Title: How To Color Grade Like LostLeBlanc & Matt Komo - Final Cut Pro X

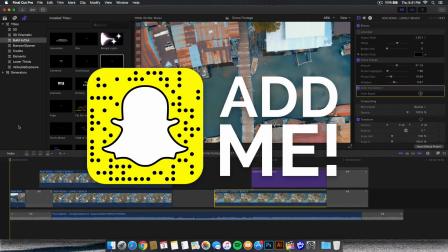0s
What's going on, guys? It's KingTutsPro and welcome back to another Final Cut Pro 10 tutorial.
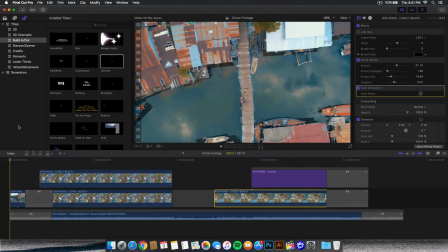5s
In today's tutorial, I'm going to show you guys how to color grade your drone footage and make it look a whole lot better, getting the color grading kind of effect from Sam Colder. Of course, everyone knows him.
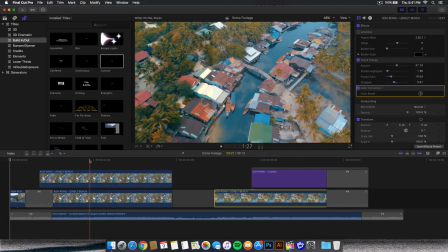16s
And the one on the left, of course, is the after, and the one on the right is the before. And it looks more teal and kind of orange, bringing out those blues, those reds, and kind of making the video more vibrant and more colorful.
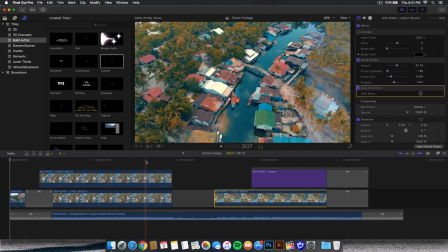28s
So this is an excellent way to boost and make your video more kind of interesting and make it pop out a little bit more than just kind of having it flat just like that, as you can see there. And it doesn't even have to be drone footage. It can be anything. Now, before I begin, I do want to say something,
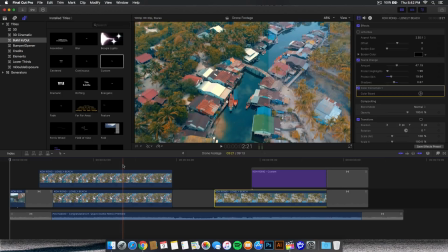45s
and that is a huge freaking thank you for helping me reach 150,000 subscribers. Guys, that is unbelievable. Seriously, guys, like, I could have not done any of this without you guys. These tutorials would not exist without your guys' support and feedback, which is amazing.
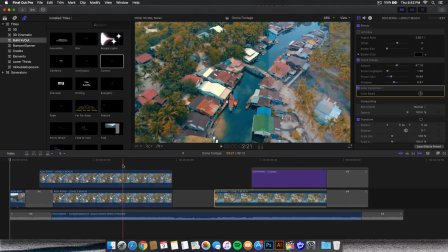62s
Be sure to leave a like and a freaking comment down below. I do read every single comment you guys post, so just keep that in mind.
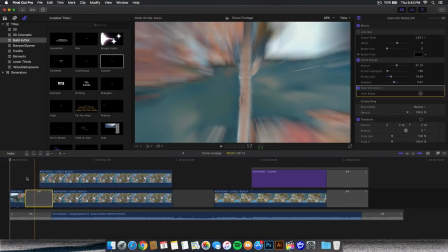69s
What I'm gonna go ahead and do is, this is the effect right here I did use a transition, the motion VFX transition I applied to the clips.
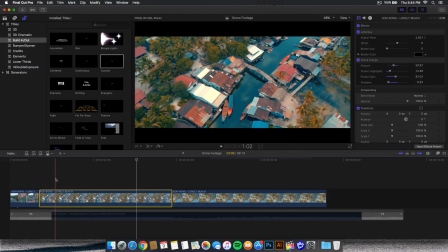77s
So this is the after that we got after applying the teal and orange effects, as well as the letterbox. You don't have to add a letterbox, of course, but I do because it makes it look more cinematic. But it still looks really good with even without.
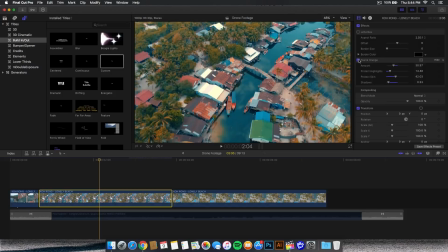90s
But this is the before and after. You can see a huge difference. So I did the same thing for this video as well.
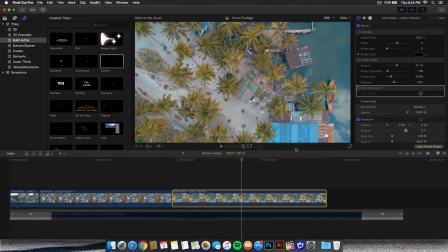96s
Let me go ahead and show you guys the before and after. So this is the before. Look how flat it looks.
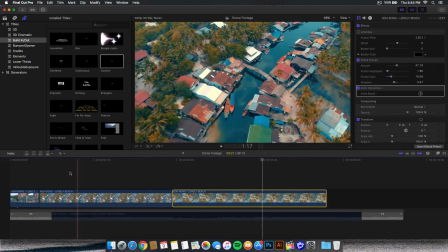101s
And this is the after with the color correction and the teal and orange. So what I'm going to go ahead and do is I'm going to go ahead and delete this one because we don't need that one.
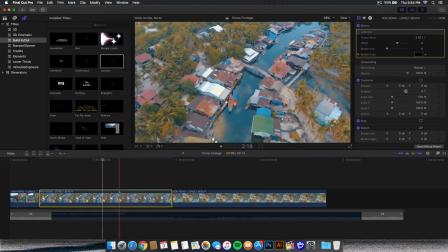109s
We'll get the letterbox even though we don't really need it. But this is the original raw video that I got from, I believe his link will be in the description. It's like Lost Island or something like that. His videos are absolutely amazing. Guys, I suggest you guys watch his videos or more of his vlogs. They're really cool.
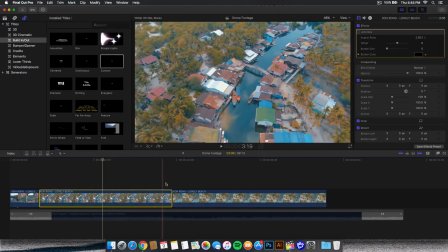128s
I just got a really small bit of it just to show you guys how to color grade it and look a little bit better.
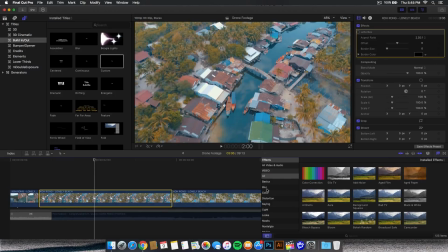134s
So what you're going to go ahead and do is go onto the effects right here and go to the effects browser. Go down and go to the looks, I believe. Or I think it's in looks. Yeah. And then you're going to see here the teal and orange.
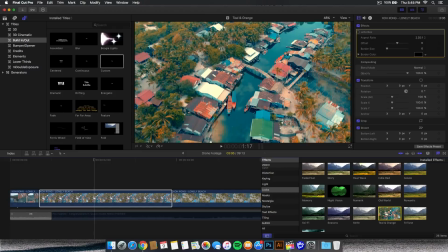145s
But right now it looks very, very saturated and very vibrant. But we're going to go ahead and tweak that a little bit so it's not too harsh. Go ahead and just click and drag that onto your video clip and go ahead and kind of hide the effects browser.
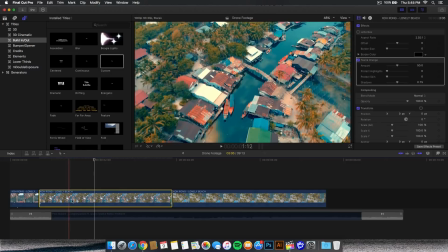158s
Go into your timeline and you're going to have this right here, okay? So with that, you know, enabled or clicked, now you can increase it, but that will bring out a lot of greens and we don't really want that. We're going to go ahead and just lower this down a little bit, but not too much. Maybe, I think it's at 50.
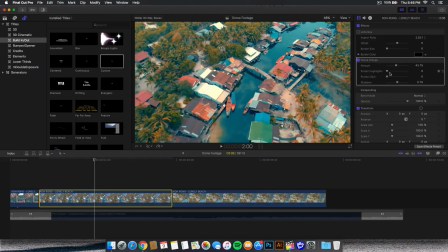174s
I'm going to just lower it to 40, kind of, 43. And then the protect highlights, this will allow you to protect the highlights so they don't get lost. So as you can see, it kind of makes it, it kind of changes it to orange. But if you increase it, it kind of gets rid of it. Like if you look in the sand area right here, it makes it look more like that color.
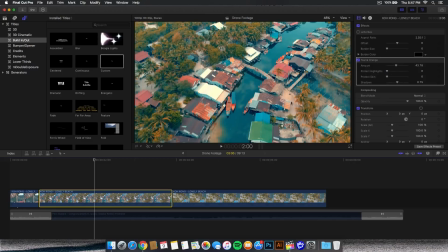193s
But if we don't have that enabled or checked, it makes it look a little bit more orange, kind of like a warmer tone. So maybe you want this, maybe you don't. In this case, I don't. So I'm going to go ahead and just take that off. So I'm going to just put it to 100 to protect the highlights as well as the roofs here. As you can see that, it makes it look way different.
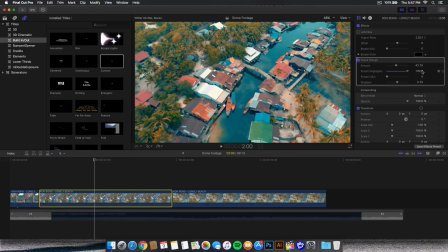211s
It makes it look kind of like almost orange. So I'm going to take that one off. The protect skin, this will also help you kind of avoid the red and orange areas, which is kind of like the roofs of these houses. If you really look kind of close, they start to change, as you can see that in the boats.
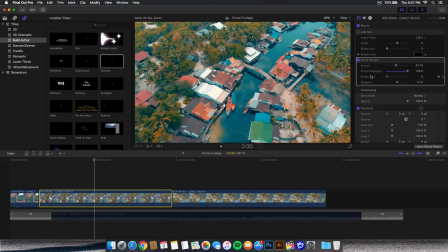227s
However, in this case, that looks pretty good with this, but you can take it off if you want. If it's too harsh of a color, you can bring that down. Maybe about 50 would be good. The shadows, this is the kind of like the key to making that effect. You want to go ahead and either lower it if you want or increase it.
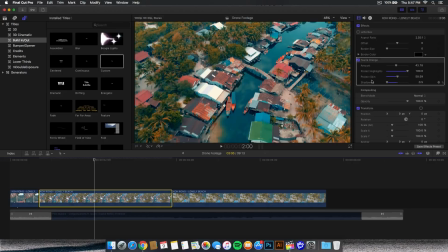243s
In this case, I'm going to bring it all the way down. This makes it so the colors pop out and so they're not faded.
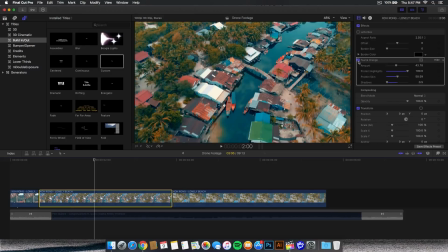248s
So they don't look weird. So this is the before and the after. And that looks pretty good already. Now, if we add the letterbox, of course, it looks more cinematic. Now, another cool little tweak that we can add is a color correction.
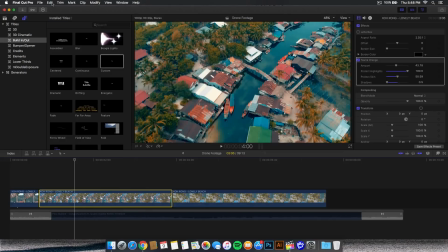263s
So we're going to go ahead and apply the same effects that we did in this clip. We're going to go ahead and press Command C to copy those effects and paste it onto this one.
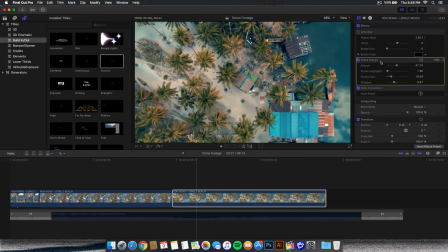270s
So I'm going to go ahead and delete these effects here and show you guys.
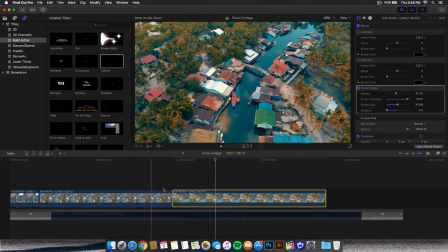274s
So I already added the same effects that I applied to this one, so they remain the same throughout the video.
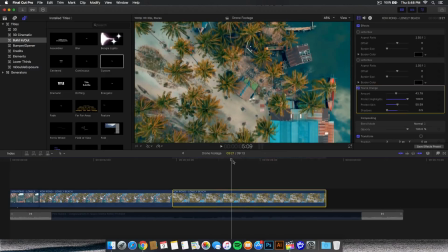279s
That's pretty much what you want. And the only problem is that it's not looking the way I want it. Or maybe it's just not how, maybe there's more blues that I want, okay? So we're going to go ahead and go on to the effects again, not in the transitions, the effects, and add a color correction.
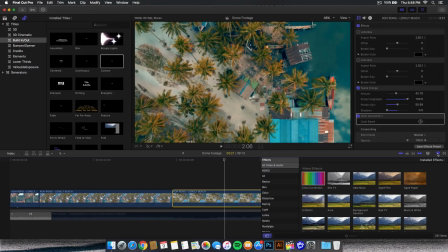296s
Now I know there's a shortcut to adding a color correction. I don't remember it, so guys, please help me in the comments. Tell me what the shortcut for the color correction is.
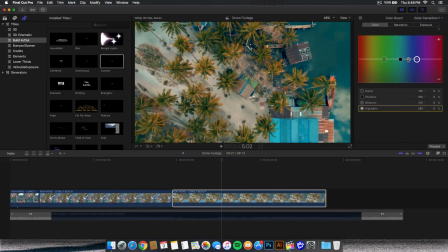304s
But here is the color correction, and we go to the color board, and we're going to go ahead and kind of bring this down and kind of make a little triangle, okay? This will kind of, the middle one right here, the midtones will increase the blues because it's around an ocean. And if the climate is warm or cold, if it's cold, you want to aim for blues.
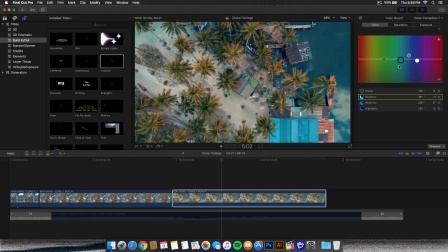322s
If it's warm, aim for more warmer colors. I never changed the global because that will change everything in the shadows, midtones, and highlights. I just bring this one down to bring up the oranges in the trees right there and bringing this up a little bit. And if we go to the saturation, in this case, we're going to do the opposite for the exposure,
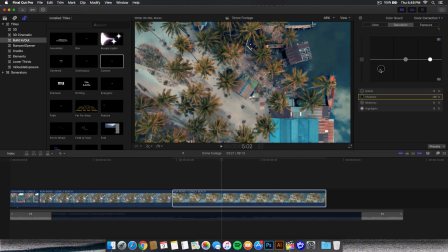340s
but we're going to go to the saturation and we're going to bring this down. That way it's not too harsh like that, so it's not too in your face. So we're going to bring that down, and that kind of makes it look a little nicer, so it's not too bright in your eyes, okay?
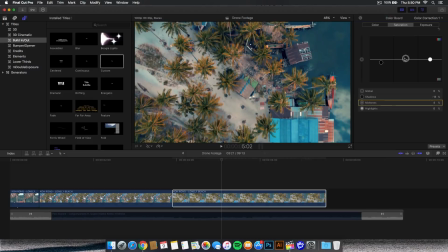355s
Now the midtones, we're going to go ahead and either increase that or decrease it. In this case, we're going to increase it, which is bringing out the midtones. And the highlights, we can take that down or bring it up. In this case, I'm going to bring it down. So around like 15 would be good. And if we go to the exposure, this is what we're going to change.
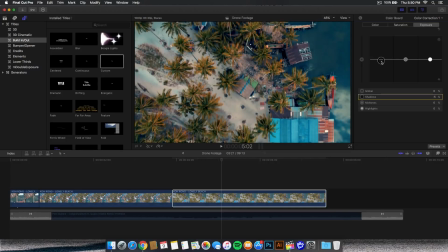373s
We're going to bring this either up or down. If you bring the shadows down, this will darken your image, of course. So in this case, I'm not really going to touch that. The midtones, I am. I'm going to go ahead and bring that down just a tad.
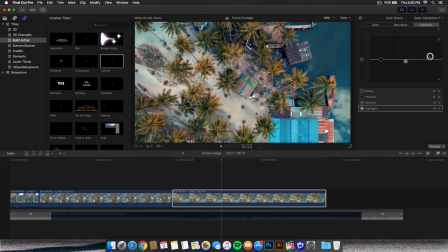386s
And I'm going to bring up the highlights. So just like that, just to kind of give it some life. So now we have this going on. It's not too dark or too bright. And I'll show you guys the before and after. So this is with just the teal and orange. And this is with the color correction.
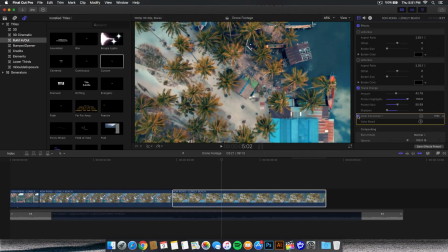403s
So you can see that there's more blues in the midtones. That looks pretty good in my opinion. It really just depends what you're trying to aim for. So if you guys really want to see a really before and after, actually,
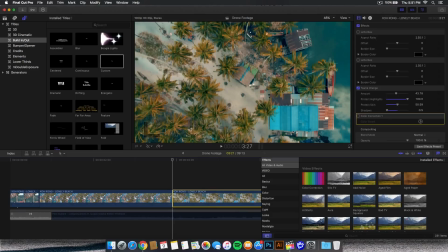414s
this is a really cool little simple effect that you guys can do to your videos if you guys want to do a before and after. So it has to be the same video clip though. Or you can, of course, crop it out and match it with another video and make a new compound clip. That works too. But we're going to go ahead and go onto the masks. So just type in mask, click on the draw mask and drag that on your clip.
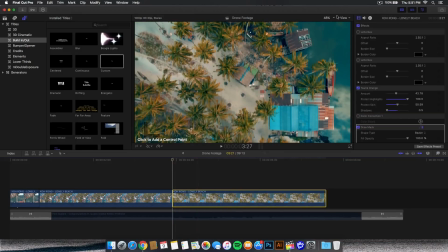434s
From here, we're going to go ahead and start on the front. But first, let me go ahead and zoom out to 25%.
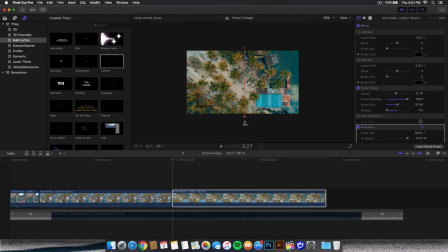439s
I'm going to go ahead and click on the middle. You can hold shift as well to keep it proportional. And I'm going to click on the left side if you want it to start on the left and go to the right. So now I'm going to go ahead and go back and make this to fit.
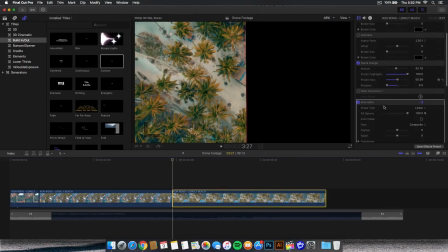451s
From here, what you want to go ahead and do, is you want to go ahead and click on your video, go to the draw mask in the inspector window, and you're going to have the control points.
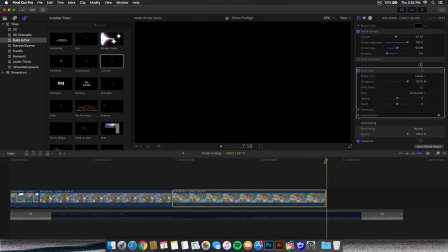459s
Go ahead and click this little plus icon to add a keyframe. Go to the end of that clip and go one keyframe to the left. Before you do this, also, you want to go ahead and copy this video. So press Command C and Command V. And just go ahead and paste that either on top or in the bottom.
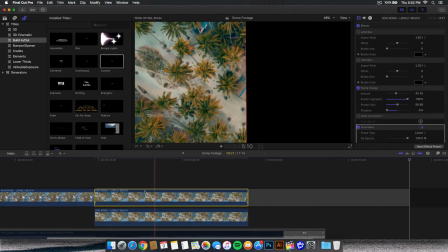472s
In this case, we're going to move it to the bottom. So the one with the mask is going to be on top. And then the one on the bottom, we're going to go ahead and take off these.
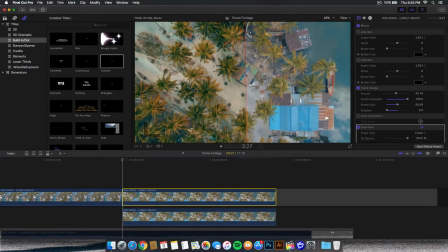481s
So we can see the before and after. Make sure you move this to the left, by the way.
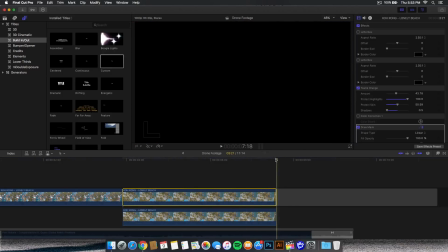485s
So like that. And then to the end, keyframe to the left.
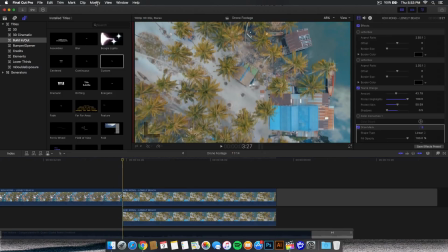490s
And then drag this all the way to the right. So now if we were to go ahead and render this out and we go to render all, we're going to have this really cool effect right here.